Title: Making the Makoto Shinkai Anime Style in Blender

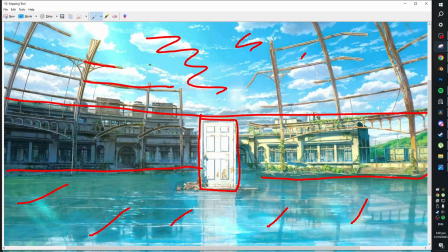(4:14)
And then the background, obviously, we've got some overlap, and behind all of these structures, that also sits as its own separate.
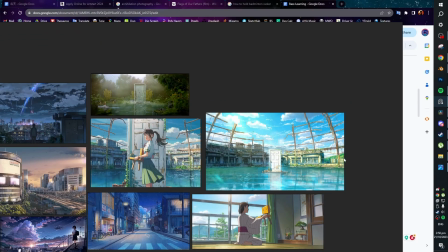(4:19)
So we've got a very, very clear separation. So I think I'll focus on the recreation of something like this.
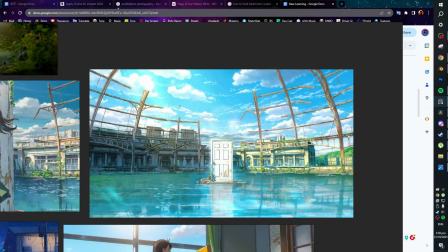(4:24)
There's still lots of amazing detail and nuance, but it's just slightly smaller scale and a bit more approachable for a shorter scale project.
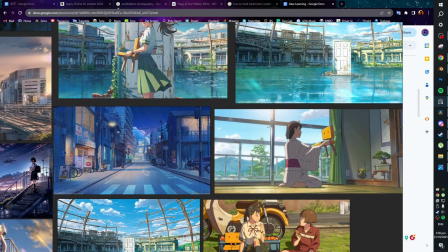(4:31)
And I'd recommend that you do the same for your first project or two,
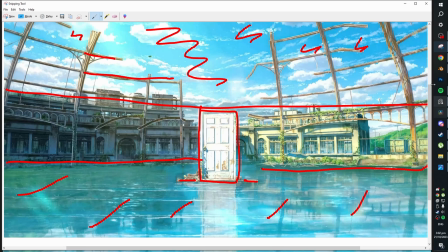(4:34)
Just so that you don't get too burned out and now when I show you how I've rebuilt this I have a full time-lapse on me making it But I want to break it down a little bit more in
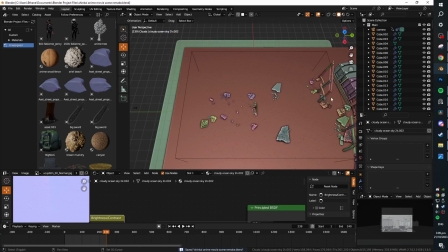(4:42)
detail one key tip is to utilize what I've just told you and to separate into foreground mid-ground and background where possible because Creating in these layers will
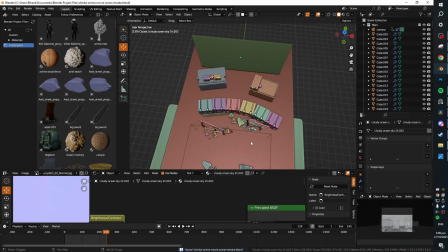(4:49)
make things much much easier for you down the line and it will allow you to kind of create layer by layer and block out and
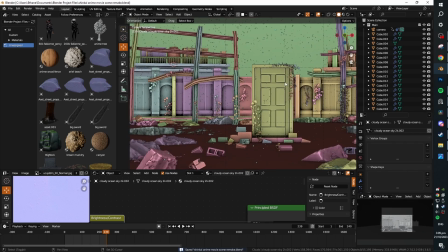(4:56)
Separate the details and those layers from each other because this is often actually a technique
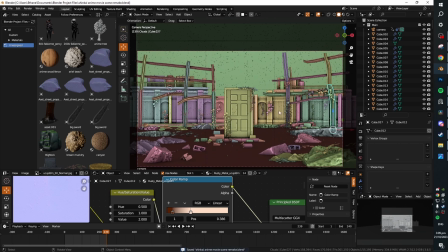(5:01)
used painting in 2d so I'd recommend using and reapplying that here as well.
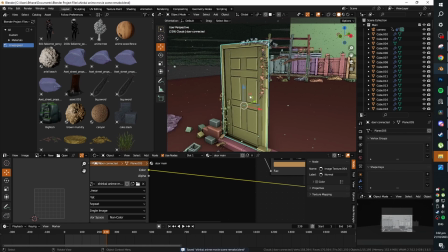(5:07)
All right so we've got our foreground split up here including the door the center of attention um and we've got all of this debris around.
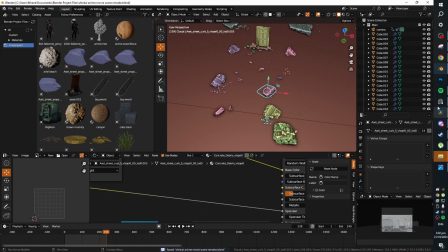(5:14)
I added this debris um as my own kind of personal touch because I wanted to add a little bit more visual variety personally.
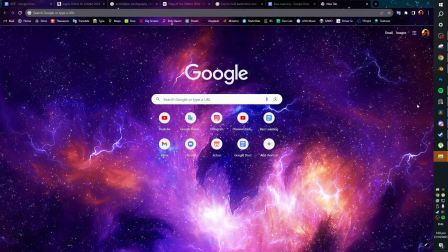(5:22)
This is much cleaner though I think that's my one's just a bit more messy compositionally.
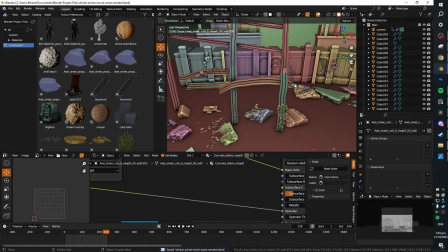(5:26)
Anyways back to this so foreground over here got our mid ground over here obviously we've got some separation to these buildings um over here which kind of
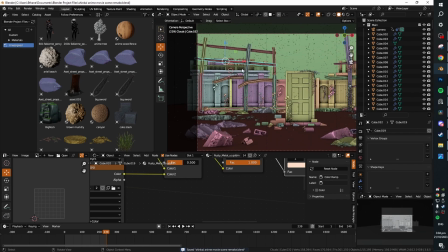(5:34)
um sit over top of this kind of main um curved unit they're not as strongly um like rounded as they are in the render but i
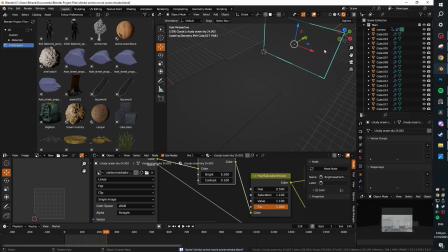(5:43)
decided to go for something slightly more simplified and then obviously we've got our background over here if we go into rendered mode you can see that that background is just a
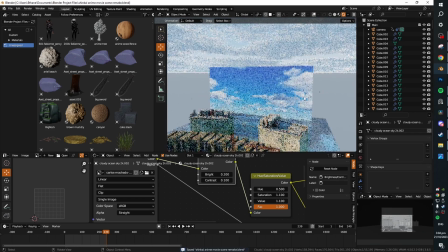(5:50)
simple plane because i tend to find that it's much faster and easier to use a emissive um Sky background than it is
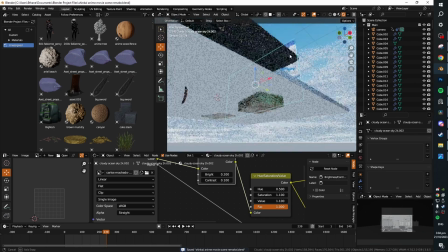(5:58)
to actually try and recreate that in 3d I do have this awesome kind of clouds
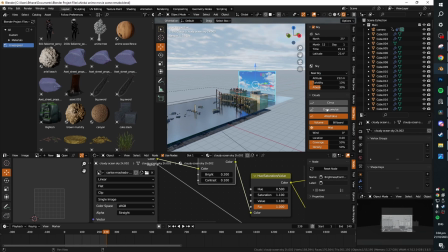(6:03)
volume thing going on which gives us some nice lighting I'm using the real sky add-on for blender for that,
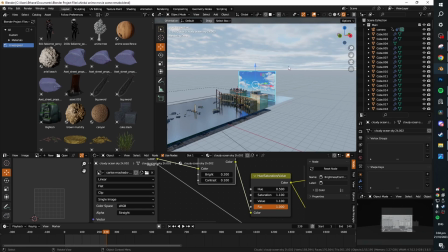(6:08)
which is a free add-on, which you can download It's pretty cool.
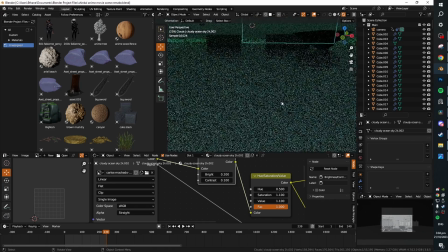(6:10)
And yeah, we can see that this this is giving us some nice reflections We've got some awesome water here If you want to know how to make that I'm more than happy to show you guys.
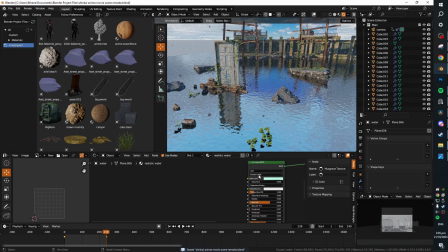(6:18)
It's quite it's quite simple to be honest
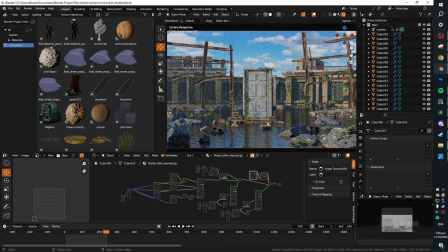(6:21)
That's that's the whole that's the whole setup there to recreate the kind of detail painterly aspects of the Suzume scene,
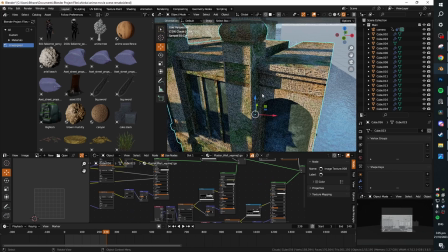(6:28)
I made some pretty complicated textures which combined a lot of different colors
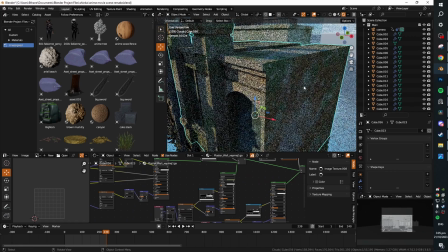(6:33)
and variations in quite unique ways to achieve that to achieve that very
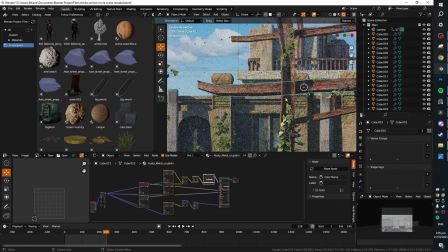(6:37)
nuanced look and obviously some of them were a lot more simple like this rusty metal thing it's just off Quicksil bridge and I've just modified the colors
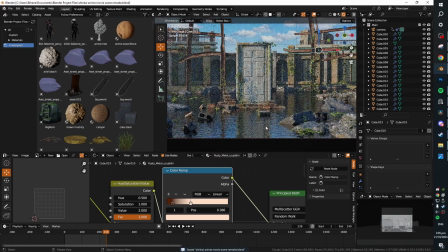(6:45)
using this color ramp over here to make it a little bit more brown and rusted in appearance but I wasn't planning on creating a complete one-to-one
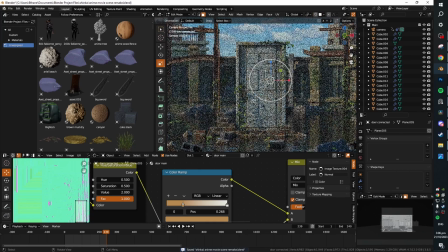(6:53)
exact replica and I don't think that you should either. I think that inspiration and recreation should have your own personal touch to them in a lot of cases and I think there's definitely
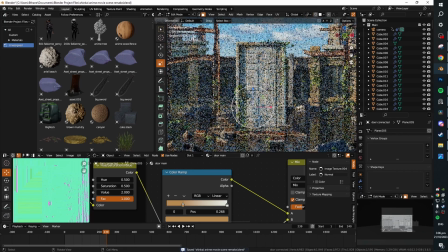(7:02)
cases where you want one-to-one but I think especially for practice projects and stuff try and play with it a little bit.
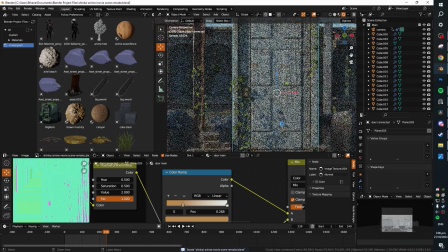(7:08)
You'll get a better understanding of how everything works together if you try and break some stuff and move it around and change it a little bit and I was originally going
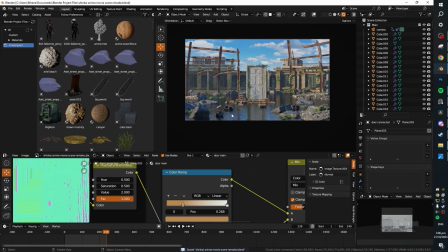(7:15)
for a more realistic interpretation but overall it ended up looking a lot more painterly and stylized and so I did lean into
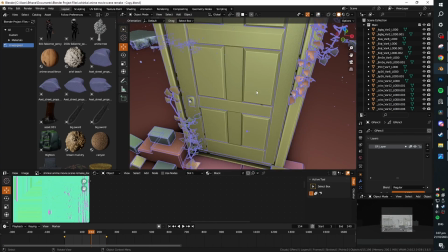(7:21)
that and I went ahead and added outlines where I have outlines around everything you can see those are purple and the clay render
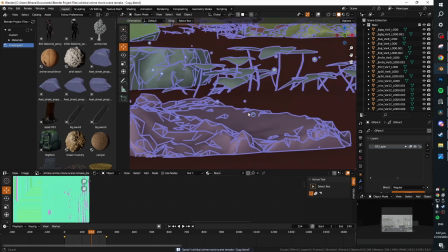(7:30)
it's definitely not working perfectly for the scene I should have probably removed the foliage from it because it all and all of these contours because it looks a little bit
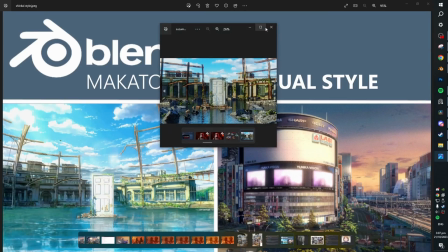(7:37)
weird in places but it helps add to the stylized feel I think and especially um putting over these kind of oil painting and watercolor
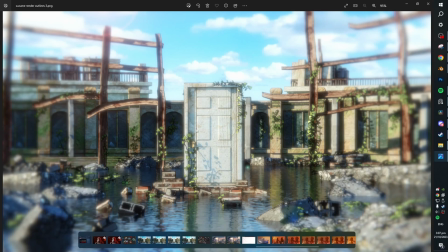(7:45)
things and some um intense bloom and uh depth of field and all of that can make it feel a lot more stylized but i did create some sort of
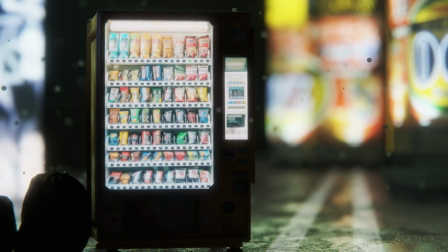(7:54)
big city inspired um scenes with like curved buildings and all of that to try and get myself inspired to start working on this
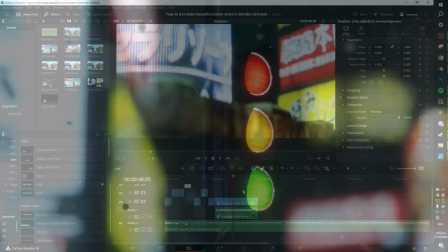(8:01)
pretty colossal sort of render but i have not yet got around to it if you want to see how i've created this stuff for that and um these little shots
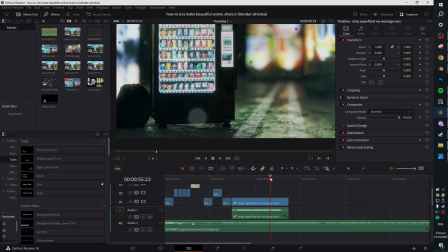(8:08)
that i'm showing right now i do have a tutorial and kind of showcase which i'll just link for you here but anyways thank you so much for watching everybody
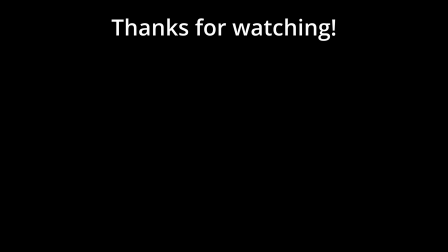(8:14)
if you have any suggestions recommendations let me know down in the comments and yeah again thanks for all the support it's been using bye